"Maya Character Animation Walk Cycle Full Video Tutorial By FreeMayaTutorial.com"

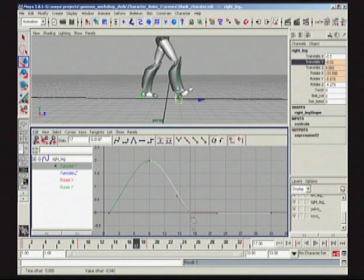(24:31)
make this even with frame 1 and 33. So obviously important that I set the ground plane. I don't have it slowing off here. I just sort of have it popping off the ground for now. But what I do have is I have the foot rotating off the ground here,
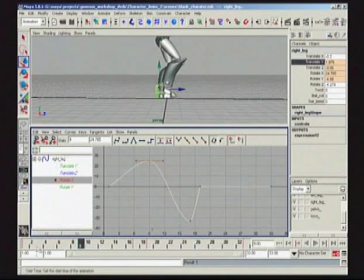(24:49)
and you can see that I've flattened into this rotation so it sort of smoothly hits its top of its rotation here on the drag and then starts to go into the kick. Now there's a couple things I can obviously do in the graph editor. I can delay that kick if I wanted to kind of make it feel more snappy and break the handle.
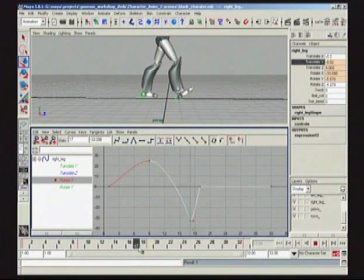(25:10)
So it'll be favor, favor, boom, and kick it out. You can sort of play with that, whatever you'd like to do.
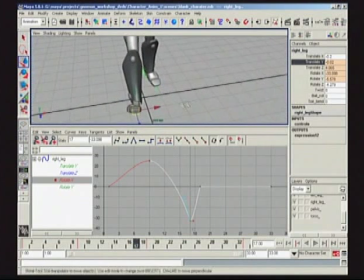(25:15)
I kind of think you should just sort of make it smooth.
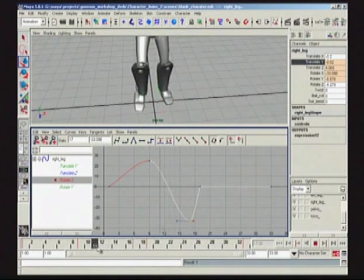(25:20)
And just don't really think too much about it, unless you really want to put certain textures in this animation.
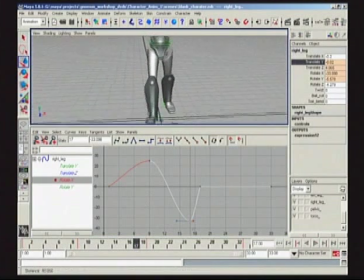(25:25)
Again, this is sort of a robot, so you don't have to make it exactly as smooth as a human being. It might be kind of fun if it's a little bit more clunky. With relatively good spacing, no real mistakes.
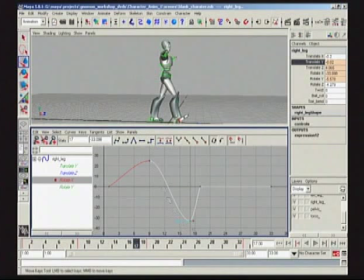(25:37)
I don't mean clunk like that, but I mean clunk in the fact that you're really kind of putting in some interesting curves and some breakdown positions that really allow for some sort of dynamic texture, and it just doesn't feel like a strange, lifeless creation.
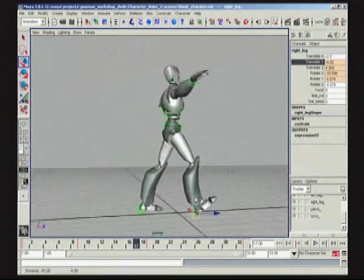(25:51)
It's nice to put some degree of attitude in it. So let's start moving along.
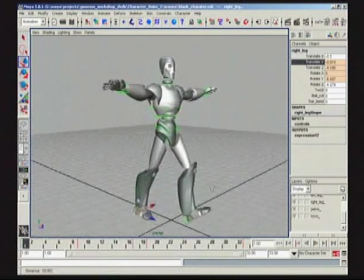(25:57)
Now that we've kind of started roughing in the legs, I'll do the same to this side here.
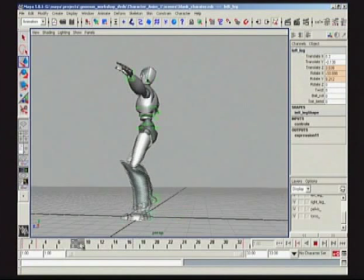(26:04)
Put my rotation in. Just sort of feel it out here. Rotation at 25. Just put it up. Start feeling it out.
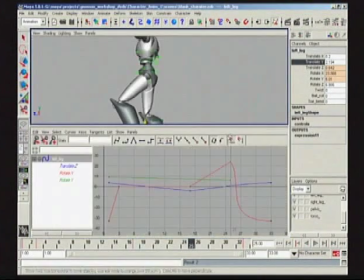(26:17)
And basically, keep putting in all the same values per leg as you are working to make sure you're constantly mirroring yourself and mirroring your animation.
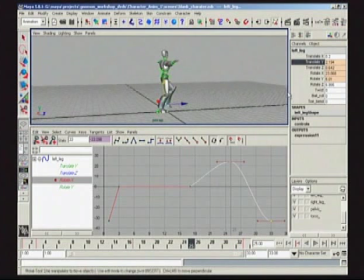(26:34)
Copying and pasting, always referring back and forth, making sure those legs are doing the smooth action that you want. And now I'm going to do a play blast to see where we're going with these particular legs.
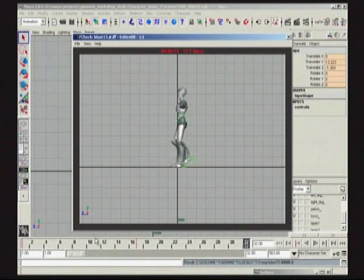(26:45)
Okay, so this is where we are basically with our first real F-check. The little legs here. And basically we've got our little stompy looking little feet coming down. I notice there's a little bit of a pop in this right leg, so I'm going to go check that curve just to make sure it's mirroring itself.
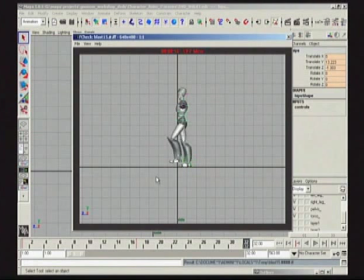(27:04)
But basically, because we're layering and constantly working rough and always checking our work as we go, we've got the general movement right now of what should be happening in the legs. Also, you can see the limitations of the model. We've got to be careful about some sort of rotation penetrations that are potential in the ankle area here.
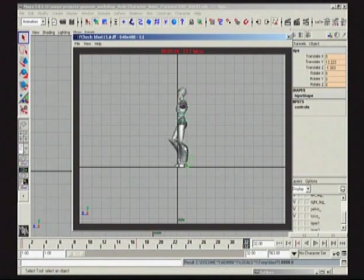(27:22)
And also because he's got these sort of big, huge calf muscles, it doesn't allow us to have tons of bend. But because we're going to do sort of a casual, simple walk at the beginning, we don't really want to pop these legs too far up as they're coming here.
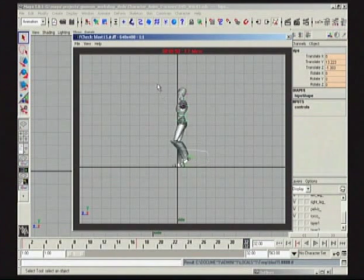(27:37)
We just want to keep everything more down. So eventually what we'd like to have is obviously arms swinging back and forth. You get sort of a crappy idea there. But it's always nice to kind of plan ahead, think about how you're going to get there.
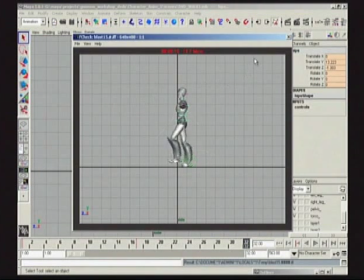(27:54)
And what we're going to be really referring to the whole time, again, is this home position. And because we're layering this piece of animation, the head, the neck, the thorax, the lumbars, the pelvis right here, we really want to make sure that we have a proper stride, mid-stride position to work from.
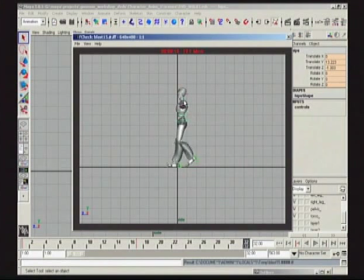(28:12)
So when we go now to do our up and down position, we can
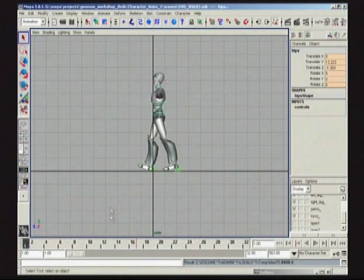(28:17)
have some sort of point of reference from this position here, this position here.
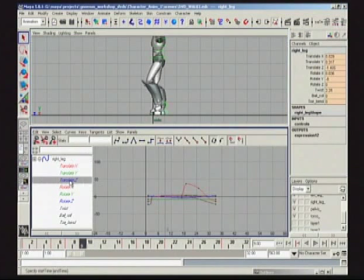(28:25)
So let's start popping in the up and down. And really quickly, I'm going to check the curves here. I'm going to not slow out of that. Take a look at what's going on here. Okay, it looks like there's a bit of a problem.